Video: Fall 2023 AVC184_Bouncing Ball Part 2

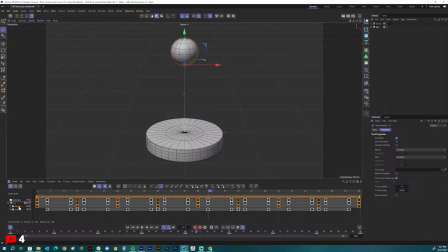[79:44]
So I selected the position transform property over here in the far left corner. And then I'm going to go to my F curve, and you can see that it looks like an actual bounce that's actually happening with the ball.
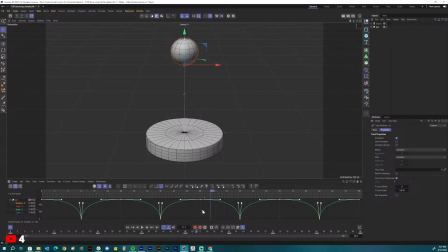[79:57]
But all of those changes that I made to the curve, they all applied to each copy that I made, right? Because all I was doing was duplicating it. But you want to make sure that at the beginning, right here, it's only like a half a bounce, right?
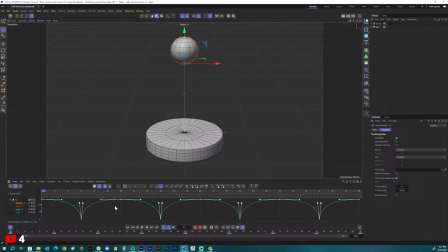[80:13]
And at the end, it's only a half a bounce up. So then this will make a seamless loop. You want to make sure that your curve looks just like this before you guys export it, okay? All right, so we have the bounce happening.
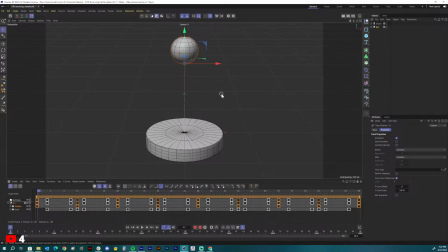[80:31]
Let's add some materials over to this ball, because right now, if I do something called a render preview,
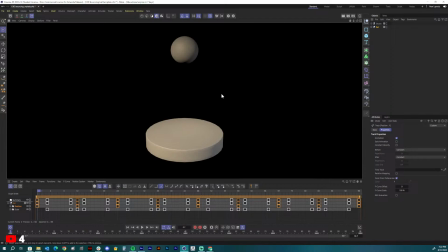[80:38]
I'm going to hit Control R, and that's going to just show me a preview of what my render is going to look like. It looks kind of like a default clay. This is just, this is the default kind of look that you get with all of the 3D software.
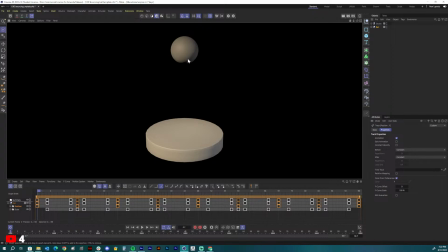[80:54]
It's just a very natural kind of clay, very flat material to it.
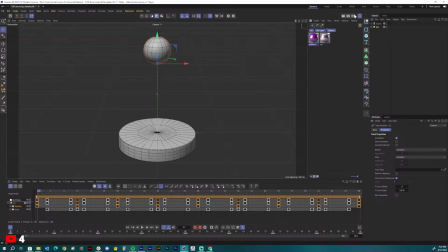[81:00]
But we've already prepared some materials inside of this the material manager up here.
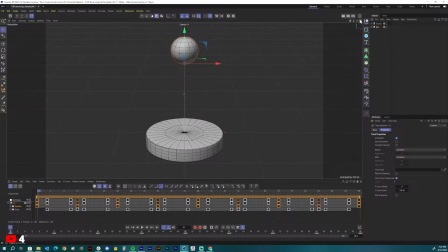[81:08]
And so when you guys open the project up, this material manager is going to be closed.
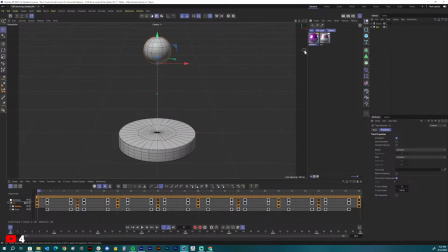[81:15]
But I'm just going to click it and open that up. And notice that we've made materials here for you. Now, I've had students, one is named platform and one is named ball. That's totally fine. I've had students apply the platform material to the ball and the ball material to the platform.
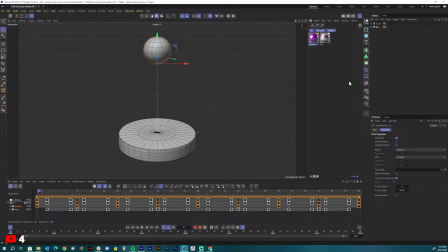[81:34]
I don't care. As long as like the colors of your project are consistent throughout, right?
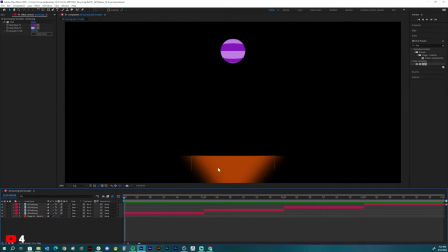[81:41]
Because we've done let's see here. I did an orange floor because I was just sticking to Halloween, whatever, because we're coming up on it.
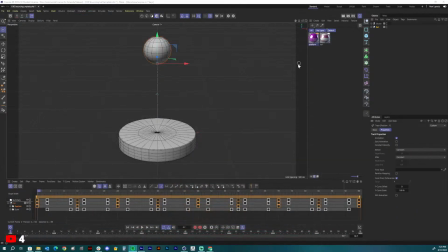[81:49]
And a purple ball, a purple striped ball, which actually is very close to this right here, right? But let's change the platform here. We'll update that. And so what I'm going to do is I'm just going to click and drag this platform material over to the actual platform,
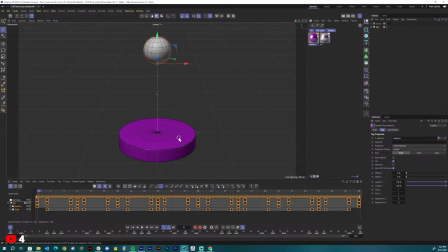[82:07]
and notice that it changes right away. And now if you hit Control R to view that render preview, we have some color added.
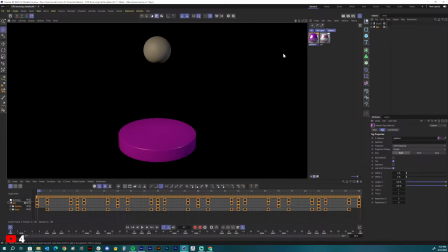[82:14]
We have a material added onto our platform. I am going to, let me click off of this.
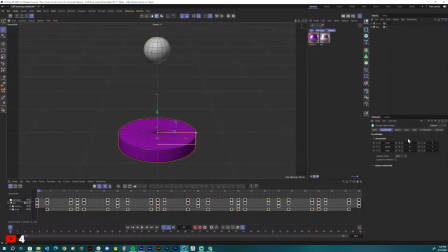[82:21]
Let me see if I can do something else real quick. I am going to expand the amount of rotation segments so that it looks a little smoother around the edge. Oops, I accidentally clicked off of it.
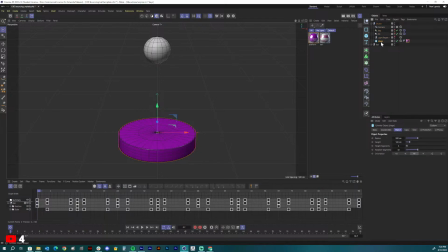[82:38]
I'm going to click back onto, if I just click on my stage right there, I can increase these rotation segments. And notice what it does is it increases the amount of rotations that are around that platform.
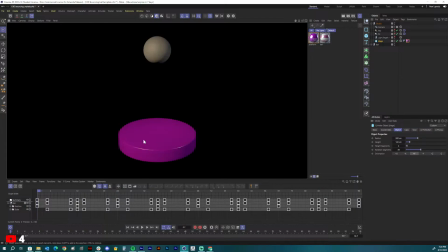[82:51]
And then if I hit Control R, it just kind of smooths that out a little bit more.
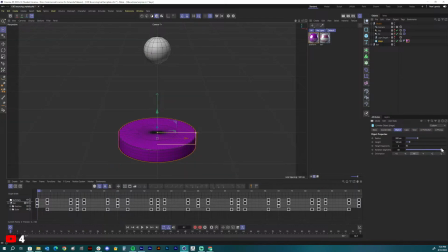[82:56]
If I'm going to watch what happens if I increase it all the way and then I hit
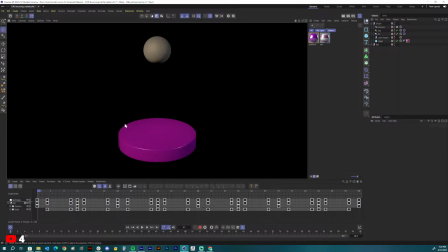[83:01]
Control R. See, it's really nice and smooth around that edge. That's okay.
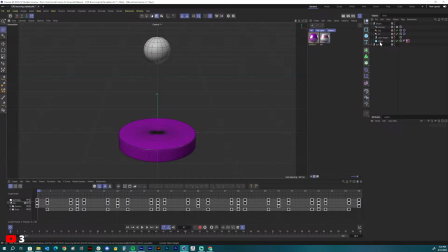[83:07]
It is adding geometry. So geometry is these little segments around here, right? Each one of these is called a polygon, and each one of those polygons, if they move,
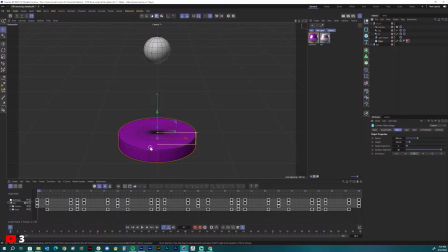[83:24]
does a lot to the way your computer processes 3D 3D animations, right? But we're not going to be moving this platform, so it's okay if I increase the segments a lot, because we're not going to be animating that. I just want it to kind of look smooth around the edge.
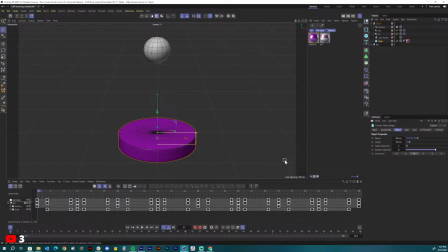[83:47]
So the three balls and platform have to be the same colors. I appreciate a consistent color palette.